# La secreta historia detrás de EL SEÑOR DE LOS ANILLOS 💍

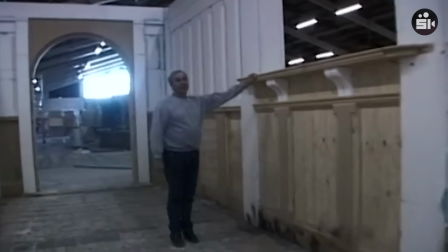Fue por eso que crearon sets gigantes, para que el actor parezca más pequeño o al revés,
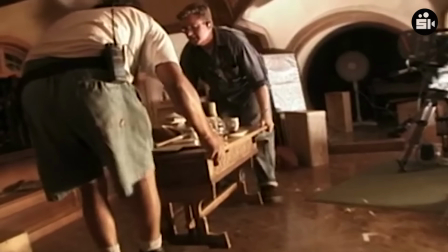sets muy diminutos para agigantar al actor.
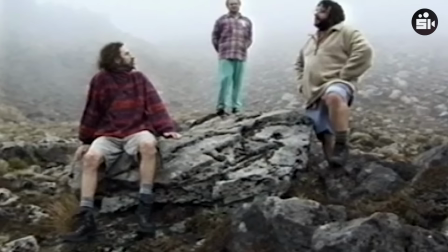Además de diferentes iluminaciones, profundidades de campo, todas técnicas hasta dar con las más adecuadas.
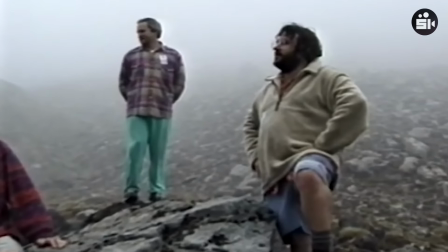Una de las técnicas fue la perspectiva forzada. Esta lo que iba a buscar era darle más altura a un actor alejando al otro de la cámara.
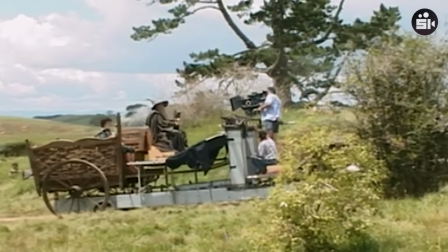Un ejemplo fue durante el primer encuentro de Frodo y Gandalf en el que crearon una carrita
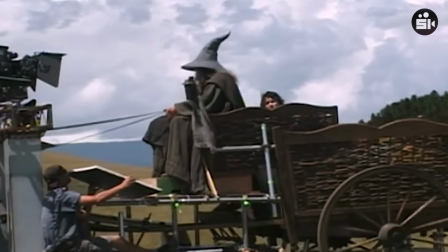muy grande para así separar bastante a los actores y generar la perspectiva que buscaban.
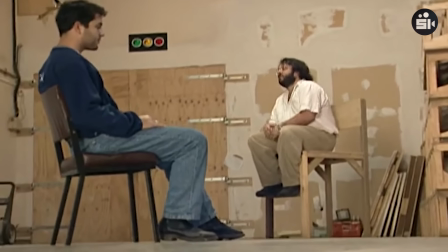Pero esto también lo hacían en los sets, ya que modificaban el suelo de estos para que un actor parezca más grande que el otro.
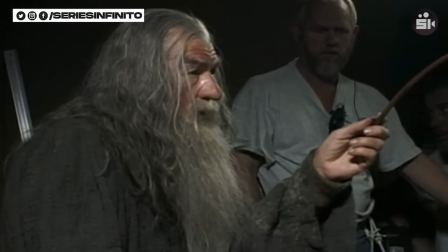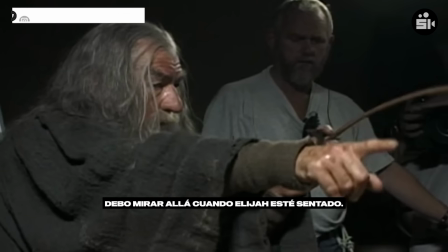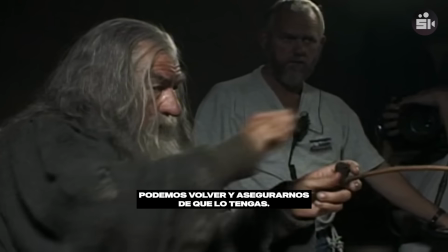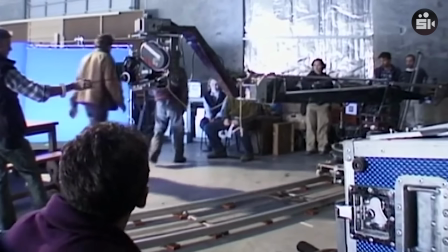Otra de las técnicas era de forma digital.
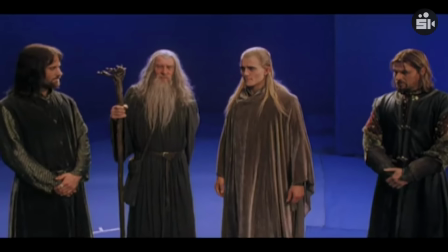El actor se filmaba durante una pantalla azul y luego era agregado en otra escena que había grabado otro actor.
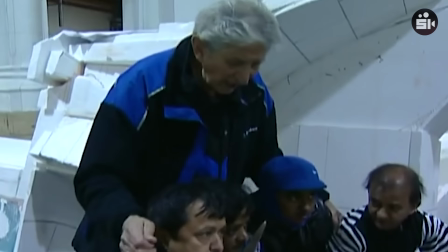Pero durante aquellos planos en los que los más pequeños no se iban a ver con claridad, buscaron utilizar dobles de una estatura menor.
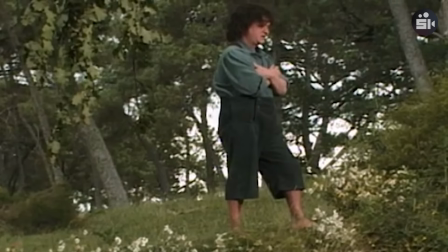Para esto, contrataron a varios actores que no pasaran el metro coma dos y estos hacían a los diferentes personajes.
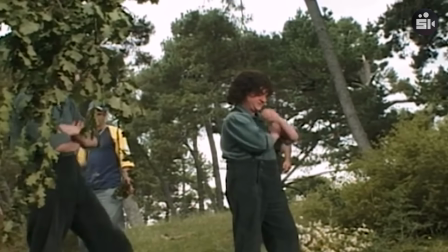Incluso los actores tenían que dirigir a los dobles y explicarle cada uno de sus movimientos, así ellos podrían repetirlos.
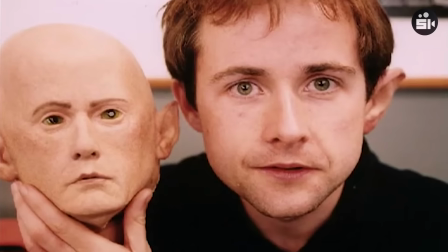En algunas escenas en las que se podía llegar a ver su rostro, utilizaban máscaras de látex para parecerse aún más al actor que debían imitar.
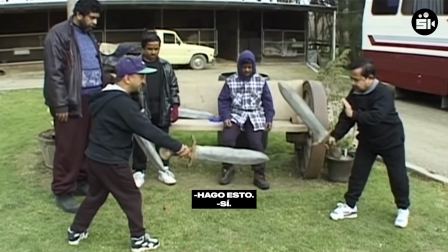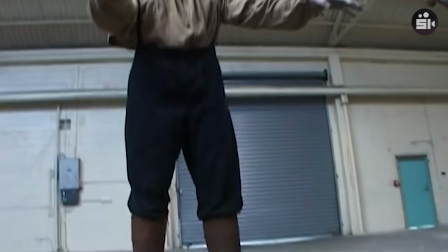Además, había otras técnicas como crear gigantes. Estos tenían la capacidad de mover piernas y manos,
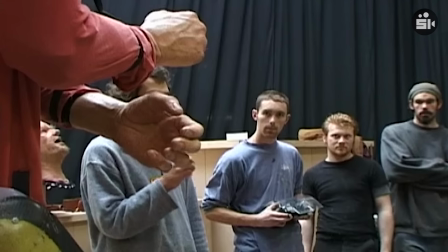lo cual podía ser utilizado en los sets que buscaban achicar el tamaño de los actores, pero esta técnica no fue muy utilizada.
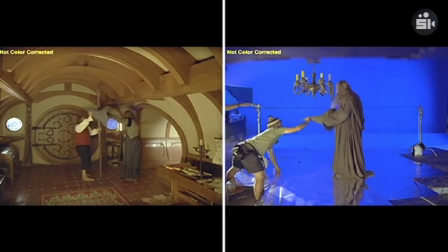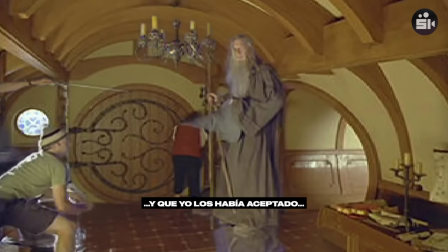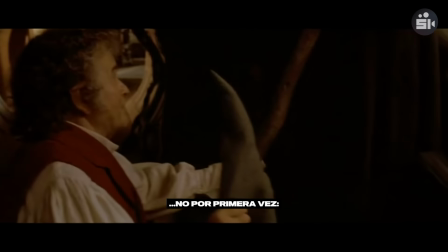Pero el tamaño de los actores no era lo único que les preocupaba, ya que para crear este universo debían presentar grandes castillos y estructuras,
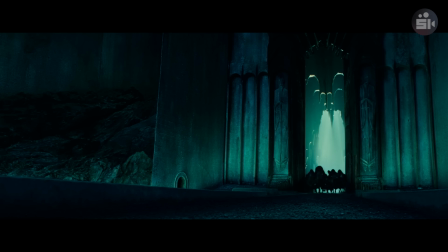que era algo imposible de crear para esa época y Peter Jackson quería utilizar
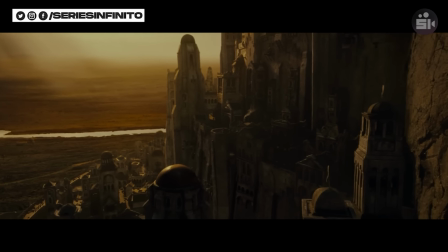una técnica muy conocida en el cine y no apostar tanto a la modernidad de lo
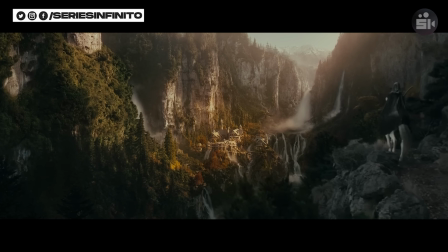digital, las miniaturas.
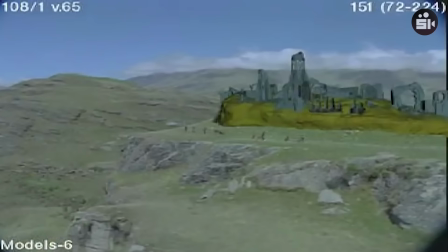A través de estas maquetas Peter Jackson podía crear todos los escenarios que requería la historia y que no era necesario crearlo a través de un set gigante. Peter se sentía muy cómodo con esta técnica ya que podía involucrarse mucho más en el proceso de creación y luego a la hora de filmar podría mover las cámaras de todas las formas que se le ocurra,
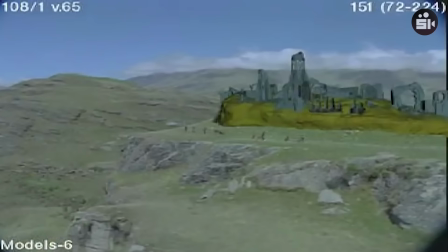permitiendo que su imaginación fluya mucho más.
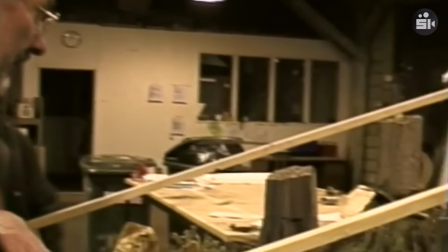La regla que tenía Peter es que cuanto más grande es la miniatura, más real termina siendo,
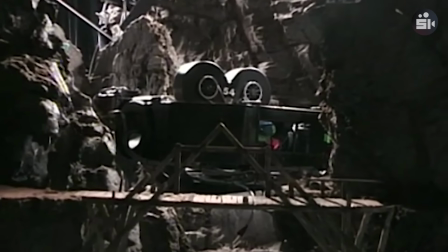ya que se le puede aumentar el nivel de detalle y así podemos ver miniaturas como por ejemplo Rivendell,
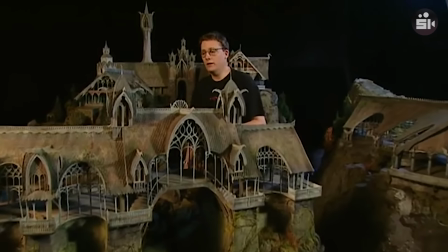la cual le gustó tanto a Peter Jackson que comenzó a darle muchos más planos al lugar élfico,
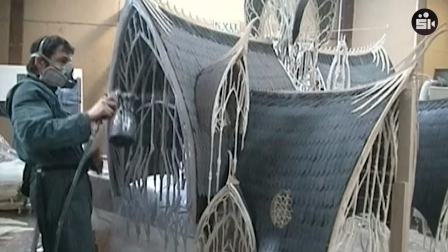ya que en el guión original, esta miniatura iba a utilizarse para un único plano general. Lothlorien fue la maqueta más difícil de crear ya que requería un nivel de detalle
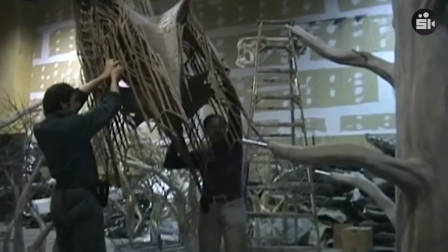impresionante y debía construirse sobre árboles y mantenerse en esa altura.
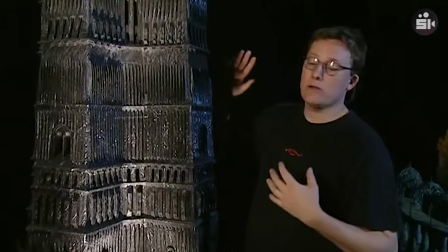Por supuesto, esos árboles también tuvieron que ser creados ya que la estructura debía ser muy sólida para aguantar tanto peso y brindar estabilidad.